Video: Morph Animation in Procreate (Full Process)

And so we're using this rotation to kind of like tell the story because it's an illusion that we're creating with these drawn images.
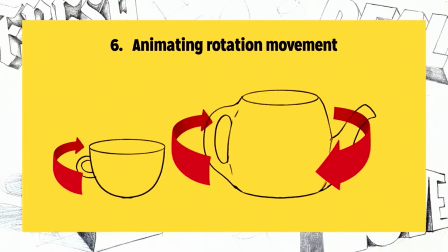[28:55]
And so this is why this will look pretty great. And one thing that we need to account for is that not everything is seen.
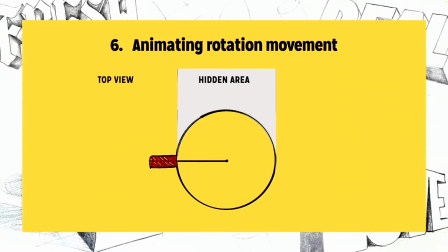[29:03]
So once the handle goes behind it, which part do we actually see? For that, I have created this top view of this coffee cup or this teacup. And what you can do, you have this hidden area that we do not see. And so if I play this back in an animated form,
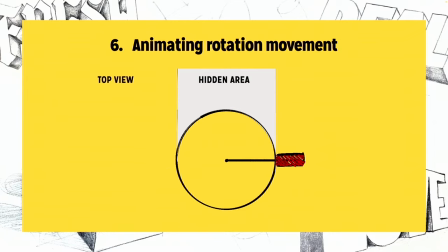[29:18]
you'll see that it goes from one side to the other and it will cut off some elements of the handle. Now, understanding that is going to be very important because here I will add kind of like this rotation in one hand,
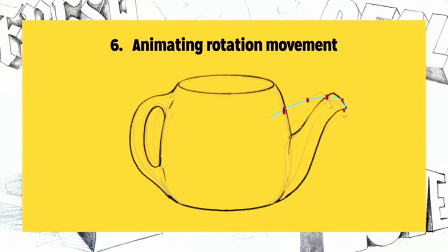[29:31]
and then from the other side, I'll do the opposite going backwards. So turning from right to left. So there are two movements that I want to do. The first one going this direction. So imagine here, I'm here. This is I have no idea how I'm doing these. So if I'm here with the handle and then I'm going returning back, and then with the spout on this side, I'm turning on back this way to make it disappear. So these are the couple of movements that I need to account for. So let's have a look at how that can be actually achieved.
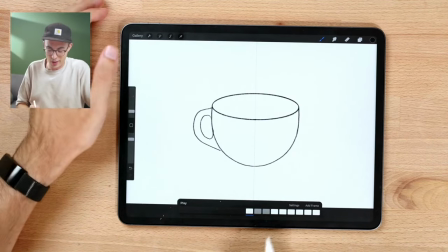[30:02]
I've done this now a couple of times. I think I know how to do it well. So here's the first one.
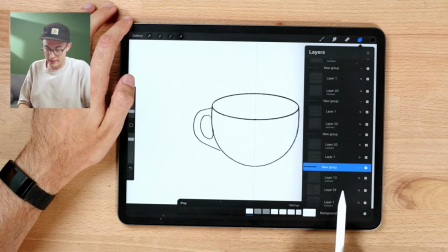[30:06]
And since we've created this on a separate layer, this is going to be very helpful because I can just duplicate this and I can move this into the next frame.
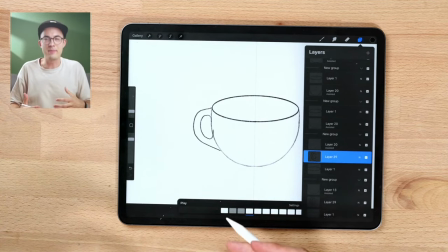[30:15]
Now the very first frame is an anticipation movement. That means that we're going the opposite direction of which we're going afterwards.
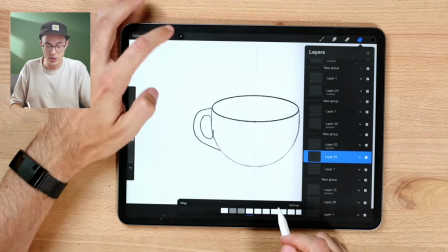[30:22]
So instead of going behind the cup, it's actually coming closer, which means that I want to move it just a tiny little bit closer to me here.
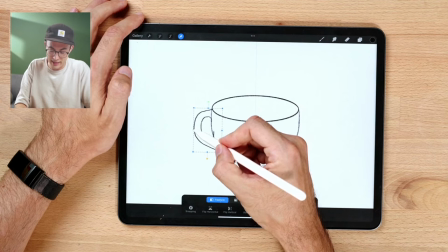[30:30]
And also kind of like giving the illusion using freeform, I'm taking up this here, holding down that nod, and then just pulling it a little bit closer.
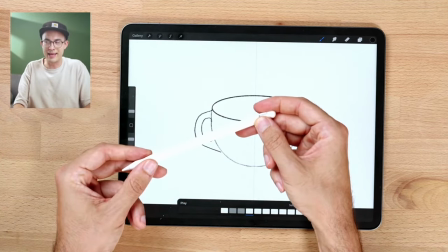[30:39]
That way it will look like it's going a little bit like this in that direction. And so that's the very first thing that I'm doing.
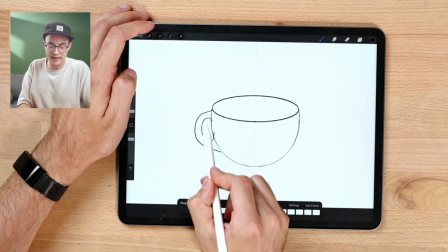[30:46]
Now you'll see that I have a couple of lines.
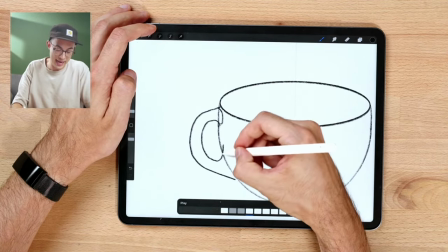[30:48]
Probably what I would want to do is here, give that illusion that it's actually coming over to this side, and then I'll erase everything else.
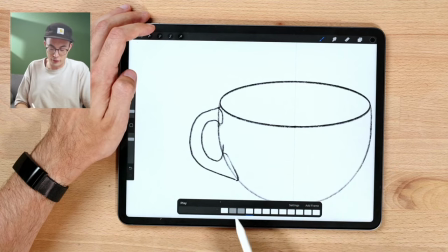[30:56]
But since we're just practicing right now here, this is kind of the first movement that I'm doing, and I'm not adding these elements.
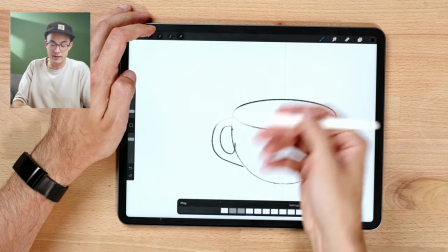[31:04]
The second one, now that it comes forward, it will go behind it a little bit further. And I'm just turning on the onion skin frames here.
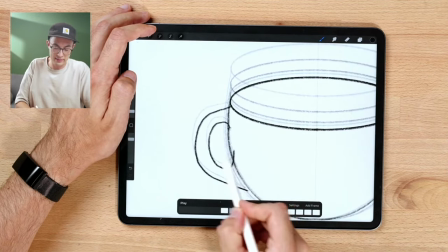[31:11]
So now I can see this is a beautiful element that I see how it's moving, and it's moving backwards.
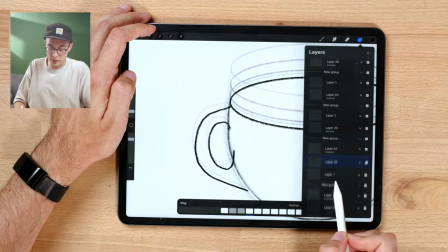[31:17]
So we're going to duplicate that one more time. We're moving this into the next group.
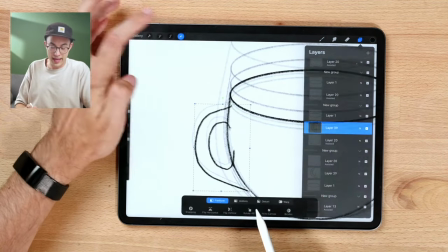[31:22]
So it's going to be in the next frame, and we're going to hit the transform tool again.
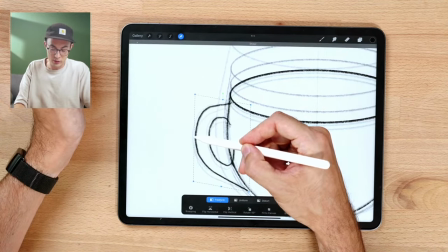[31:26]
This time I'm going to select that nod and I'm going to move it in this way and a little bit stronger than before.
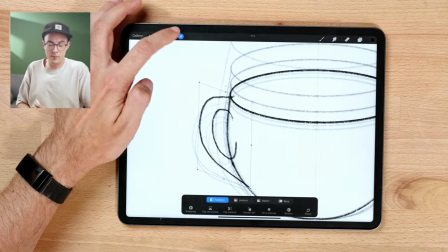[31:33]
Plus I'm moving it a little bit higher up than the very first frame, which I can see here.
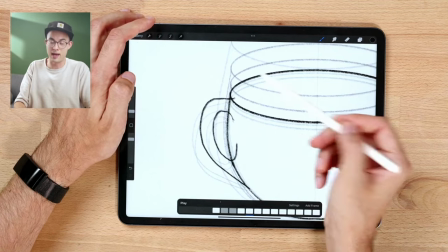[31:38]
And so that will already give the illusion that it's behind the cup since it's moving this direction now.
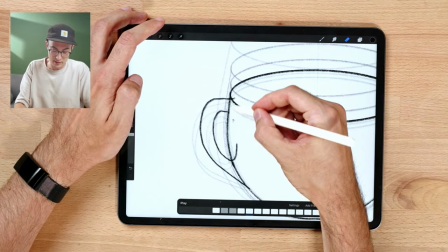[31:43]
So here I can probably start erasing some parts just like that.
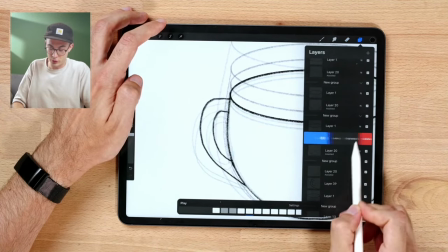[31:50]
And I'm going to repeat this one more time, duplicate, adding that to the next frame here.
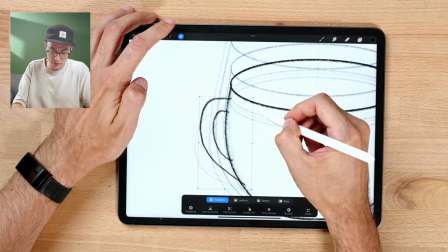[31:55]
And now since that one moved up a little bit more, I'm just placing that here.
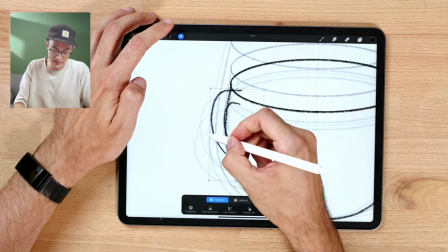[32:00]
Plus I'm placing it further behind, moving that again in this direction.
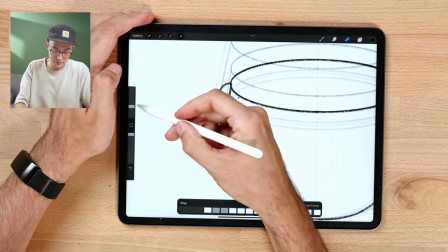[32:05]
And just like that, here, erasing all of the rest. Let's erase a little bit quicker here with this bigger eraser brush.
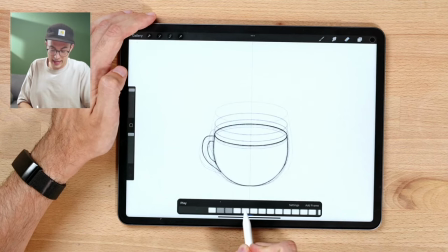[32:13]
And just like that, you can see kind of like how the handle starts to move behind.
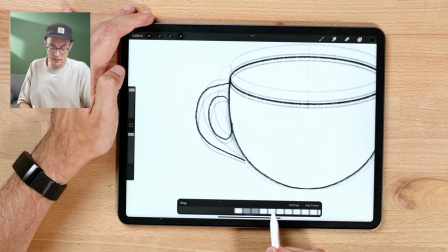[32:18]
So that's pretty much the trick, is to one, pull it forward to make it look like it's coming forward.
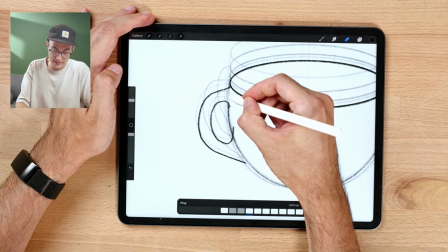[32:24]
This is where I can now start to erase a couple of these lines here. That will actually make this trick look so much better.
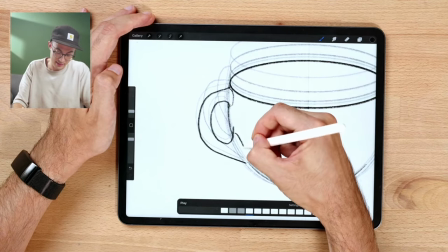[32:32]
So I'm going back to that handle here, adding these lines in here and erasing just that little part there.
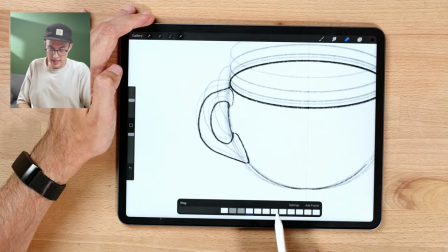[32:39]
So from this to this, now the handle looks like it's coming forward and it's going behind, and then it will be hidden behind as it comes around here.
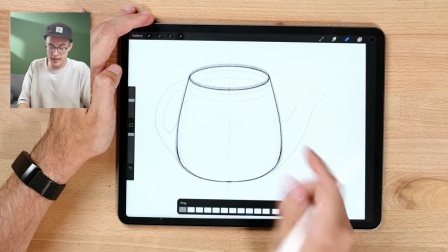[32:48]
And so I don't know exactly where I need to start, so I'm going to do the opposite way from the start here.